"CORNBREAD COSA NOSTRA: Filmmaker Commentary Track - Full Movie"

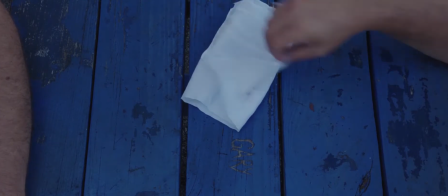[16:25]
He's the friend of our police consultant on the movie, Joe Peavy,
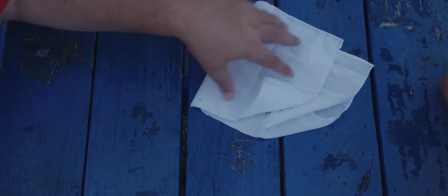[16:31]
who had worked the real double murder and was a lot of big help.
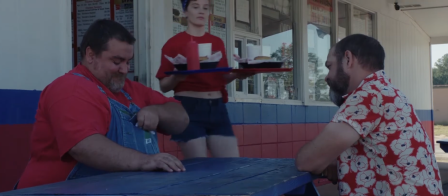[16:36]
This is a little place in Van Cleve, Mississippi,
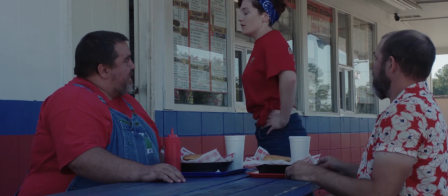[16:40]
just north of Ocean Springs, that I liked a lot and wanted to incorporate in the movie.
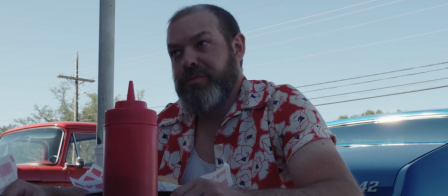[16:46]
It just kind of had like a very 80s vibe to it. The burger barn.
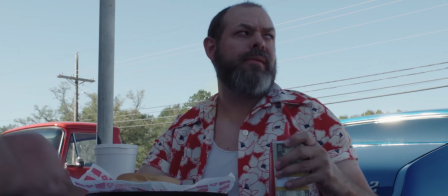[16:52]
And then the cars in the featured cars like this, I think were mostly like the blue one is from
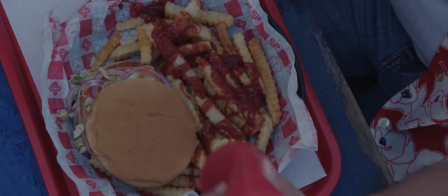[17:00]
our picture car coordinator and stunt guy, Larry Letcher.
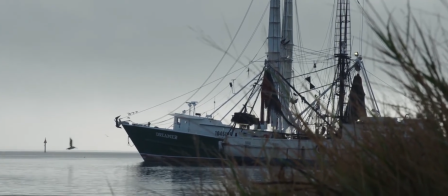[17:09]
These were just some B-roll shots that we got one morning, right? Before the crew showed up.
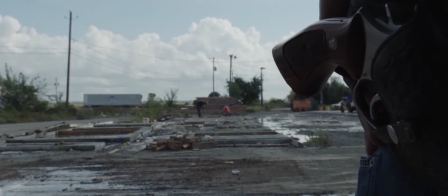[17:14]
Yeah. Song playing here is called Vulture. How'd you come about finding that?
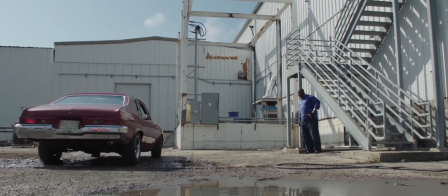[17:20]
That's a good one. The woman who plays Beth,
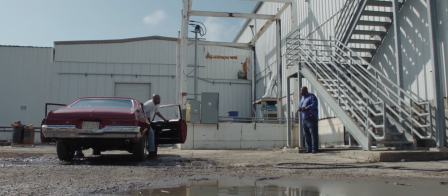[17:26]
Summer Baldwin, her husband Chris Carter is a lawyer and musician,
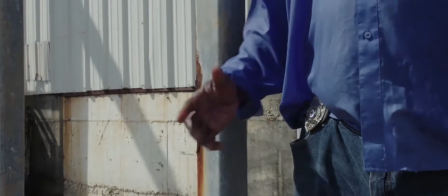[17:30]
and he had offered up a couple songs probably, I think, before we even started filming the movie.
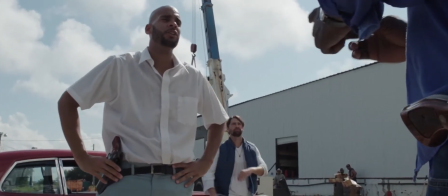[17:35]
He said, hey, you might be able to use this, and then you were able to work it in really well in these.
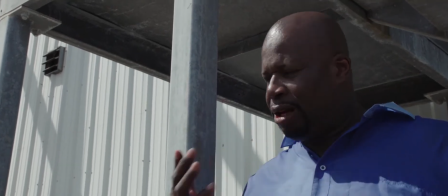[17:42]
Well, he introduced another song that we didn't end up using with Cornbread in the title. I think that's what gave him the idea.
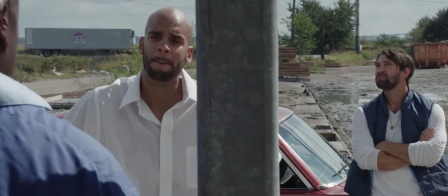[17:48]
It was where country is cornbread or something like that. That's right. But then this one, the Vulture song, I liked much more for where we were going.
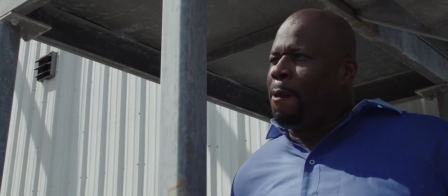[17:56]
Yeah, it was cool. It has a different feel than the other 80s stuff in it, but I think it works with this scene.
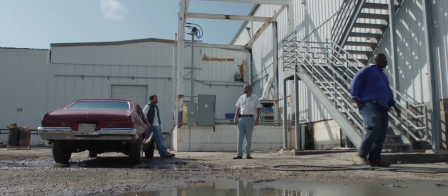[18:03]
That actor playing Tolbert is actually a famous football
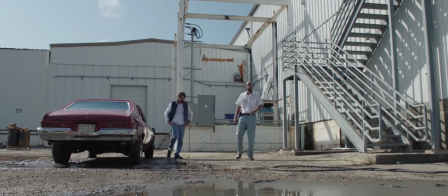[18:08]
player named Marcus Dupree, who they've done a 30-30 on.
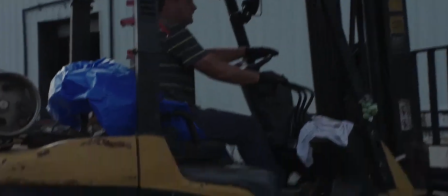[18:13]
He's originally from Mississippi.
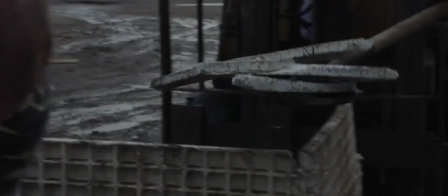[18:15]
We connected to him through Jeremy London, and it was interesting working with him.
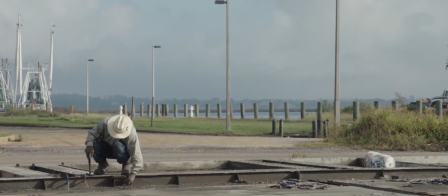[18:23]
Kind of a side character that just kind of pops up here and there,
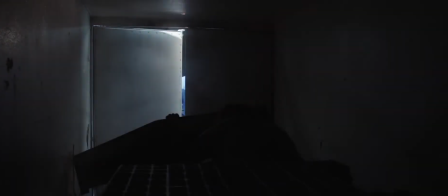[18:29]
but it was fun, and anyone who's a football fan enjoys recognizing him.
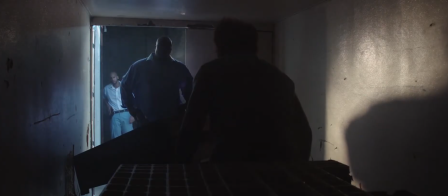[18:35]
You want to talk about how we set this up, Jared? Well, it was hot.
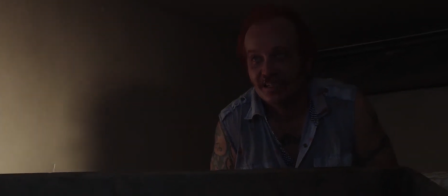[18:42]
It was really hot. It was kind of ultimately came down to a really simple setup.
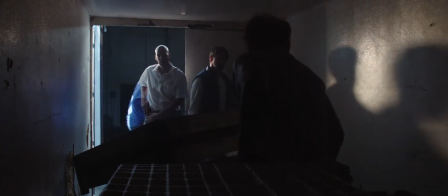[18:46]
We just had a 1K light just on the outside there, and then the ambient sun spilling in.
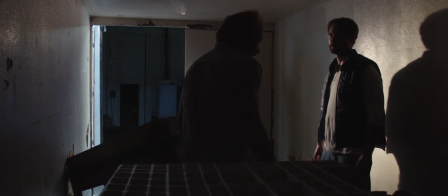[18:55]
It was tough. That was a tough scene to shoot because we wanted it to feel cold, and we were trying to get it quick, and actors are sweating,
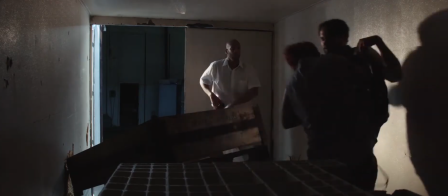[19:02]
and we tried forever to get the smoke to work because originally we really wanted to like all of this
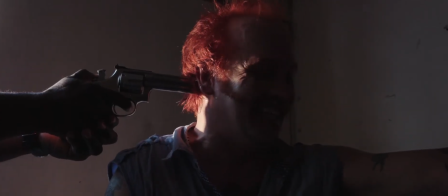[19:09]
smoke from the idea that the freezer truck, you open it up, but it just didn't work.
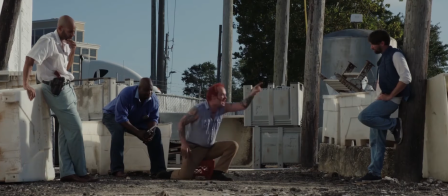[19:16]
We tried so many different things with dry ice, and it just wouldn't show up, wouldn't last long enough in the frame.
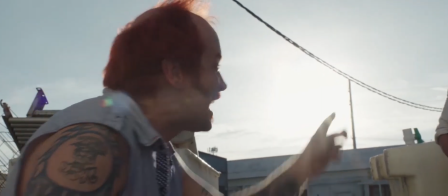[19:22]
I think this scene we had to use several wild lines, right?
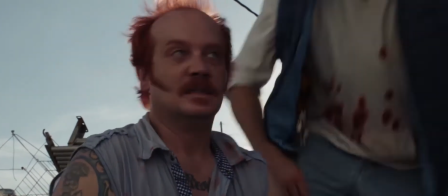[19:28]
Yeah, the sound that was recorded on set was really rough. There was so much background noise.
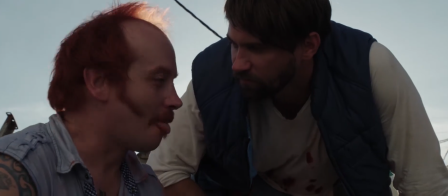[19:33]
This was a really noisy area that we liked,
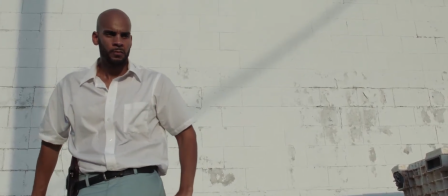[19:36]
and we knew almost while shooting it that the sound would need a lot of work in post-production.
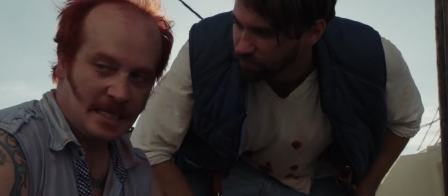[19:42]
Wild lines, if you're not familiar, are extra lines that we would record on set, kind of like ADR,
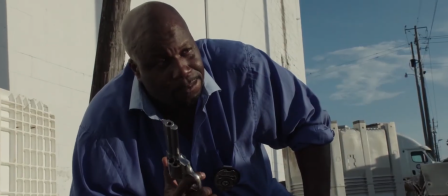[19:50]
dubbed lines, but we go ahead and get them during production after the scene's done. so that the actors are there,
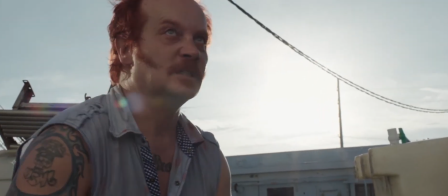[19:57]
they're still in the moment, they still remember their timing.
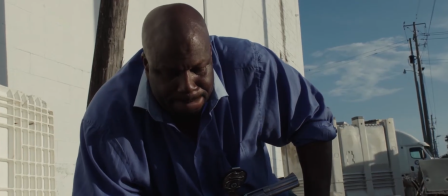[20:00]
And they've actually been pretty helpful in saving our butts a few times when there's audio issues.
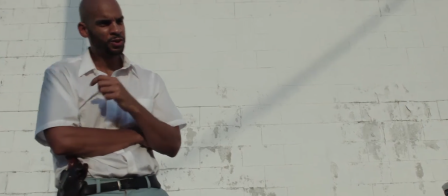[20:08]
But yeah, this was, all of these scenes were, I remember October, it was still really hot in Mississippi.
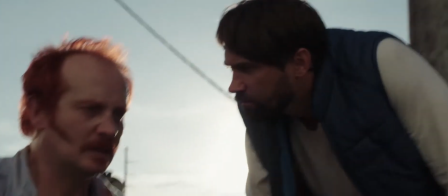[20:16]
We were baking. Not quite comparable to Arizona summer, but pretty hot.